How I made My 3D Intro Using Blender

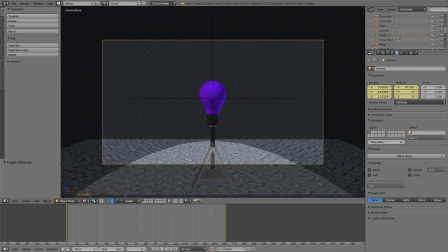So I just set location, and every time you want to make a keyframe, you press this button,
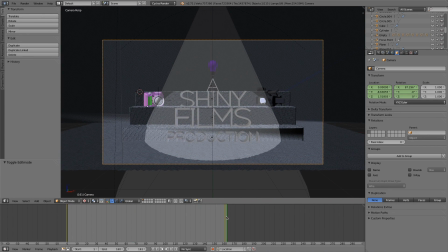and then at the end you change the location, or location and rotation, location, rotation and scale, all sorts of things. And you press the keyframe button again, and between these two keyframes it will smoothly move from one to the other.
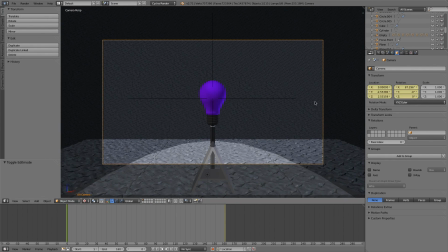You can also create keyframes on all sorts of things.
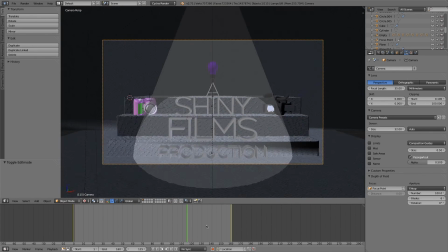For example, if you want to create like a dolly zoom, you can change the focal length and set keyframes on that.
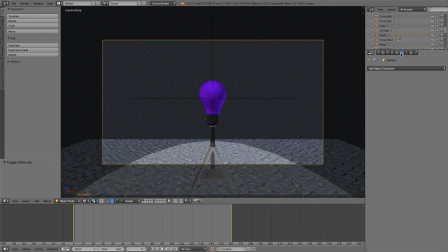There was something I used to set a keyframe on, but I decided not to do that, and I can't remember what that was. But yeah, you can set keyframes on all sorts of things.
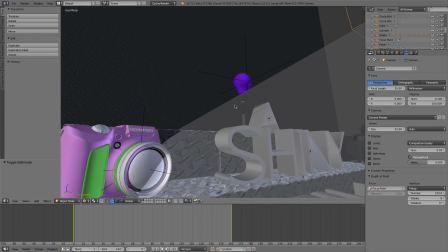Now, there's also one thing I want to go through, and that's the focusing and depth of field.
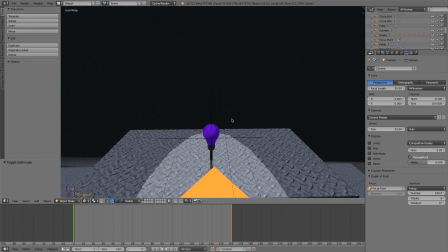So if you notice, one difference between my old intro and my new intro is the use of depth of field and out of focus areas.
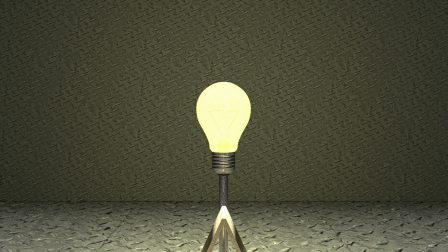So here's an image of the light bulb, and it's without depth of field and blurriness, and you can see that the background's in focus, very, very sharp, and so is the light bulb.
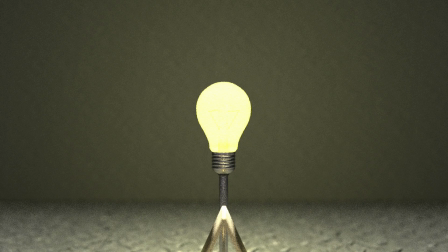They're both in focus. However, in this image, the light bulb is in focus, but the background's out of focus. And this is what would happen when you're using your eyes or a camera, a real life camera. You have to focus it on something. And a
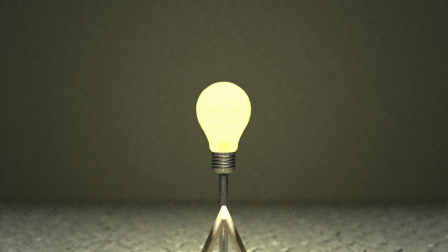cinematic look is generally to have it focus on something and have everything else blurred, because then you can draw your attention to a certain thing. I don't want to draw the audience's attention to the metal in the background. I mean, it's cool, but the light is the main point, and that's why my channel is called Shiny Films.
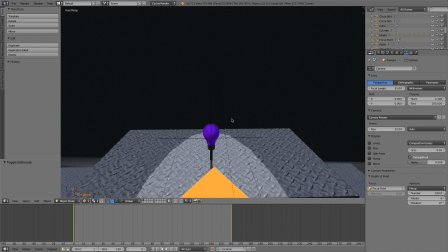So to do this depth of field effect excuse me, in Blender,
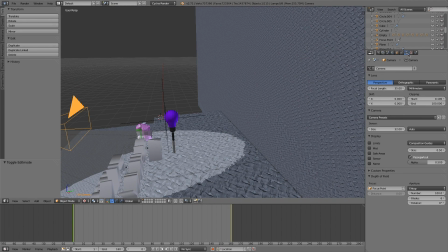then we have to go into our camera settings here when you select the camera, and you have to set a focus point,
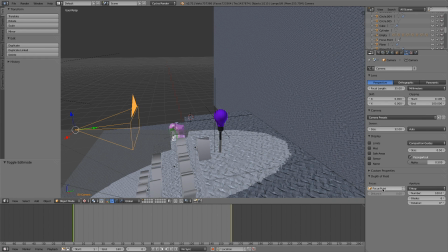a point you want the camera to focus on.
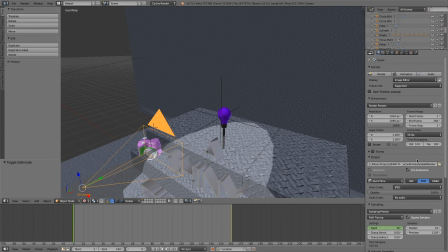So if I just set the samples here to say 5 and the percentage here to like 37 or something, we can do some quick demos. So for example, if I just render this frame real quick.
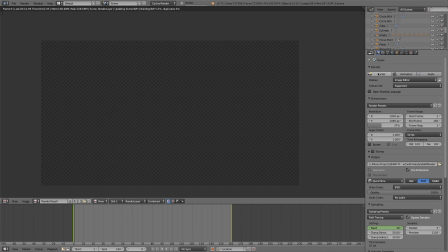Okay, so when we render this, we can see that the light bulb will be in focus and the background will be blurry.
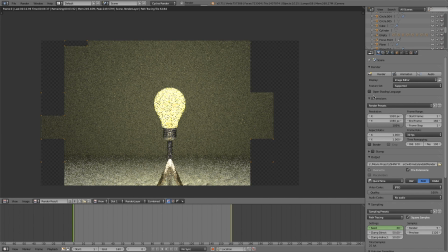In fact, I'm just going to even maybe render it a bit more than that, so maybe 7 samples or so.
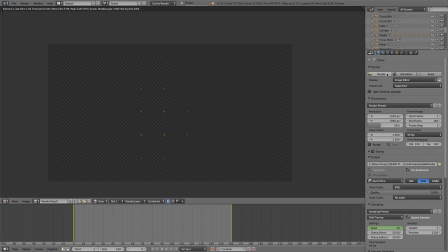Okay, so when we render this, we should be able to see that the light bulb will be in focus, but the background will be out of focus and blurry.
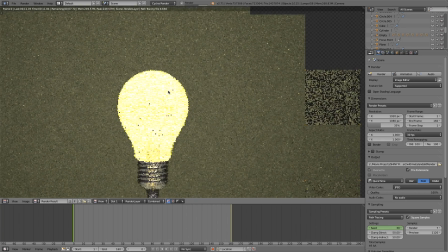So we can see the light bulb has very sharp edges here. Sorry for the pixelation, but just for the purposes of this video.
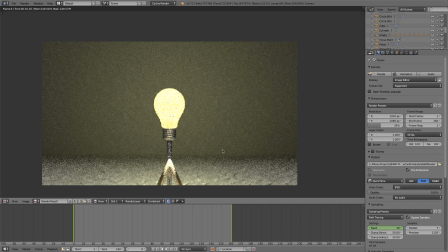And the background is really blurry.
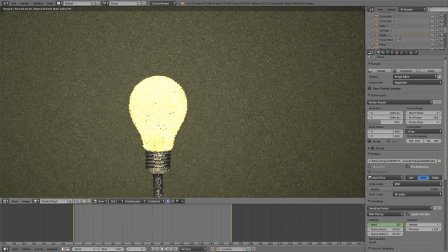And even the A is really blurry, and I got this really nice shallow depth of field effect here by setting my aperture to 0.3.
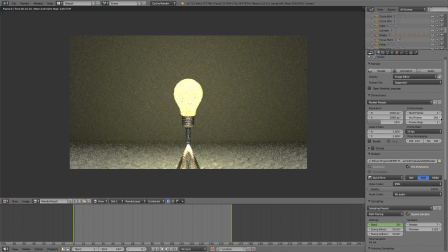So that is really cool. However, we can actually change the point at which the camera focuses on.
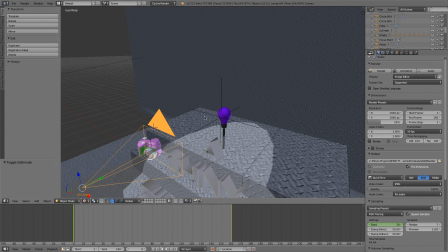So I've got this empty here. To add an empty, create an empty by going Shift A, empty and plane axes, or whatever, it doesn't really matter, that's just the reference.
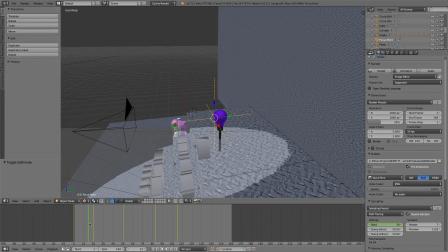And you see I've created a couple of keyframes for the position of this so that it moves focus as the render goes on, and that way it's not always focused on the light bulb,
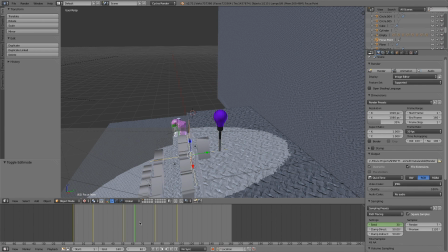and it's subtle, and you probably didn't notice it when you first saw it, but it really makes a big difference. So at this first keyframe here, let's just change the position to be right on the background here, right there.
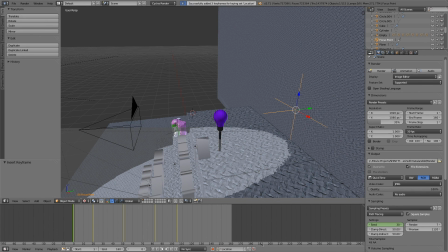I'm just going to set a keyframe for location, and now we're going to render this one more time and we'll see what happens.
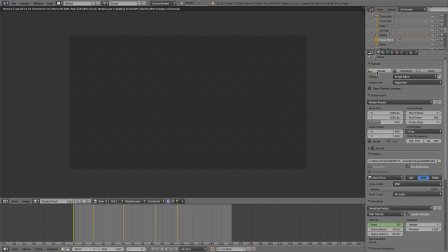This will be interesting, I've never done this before.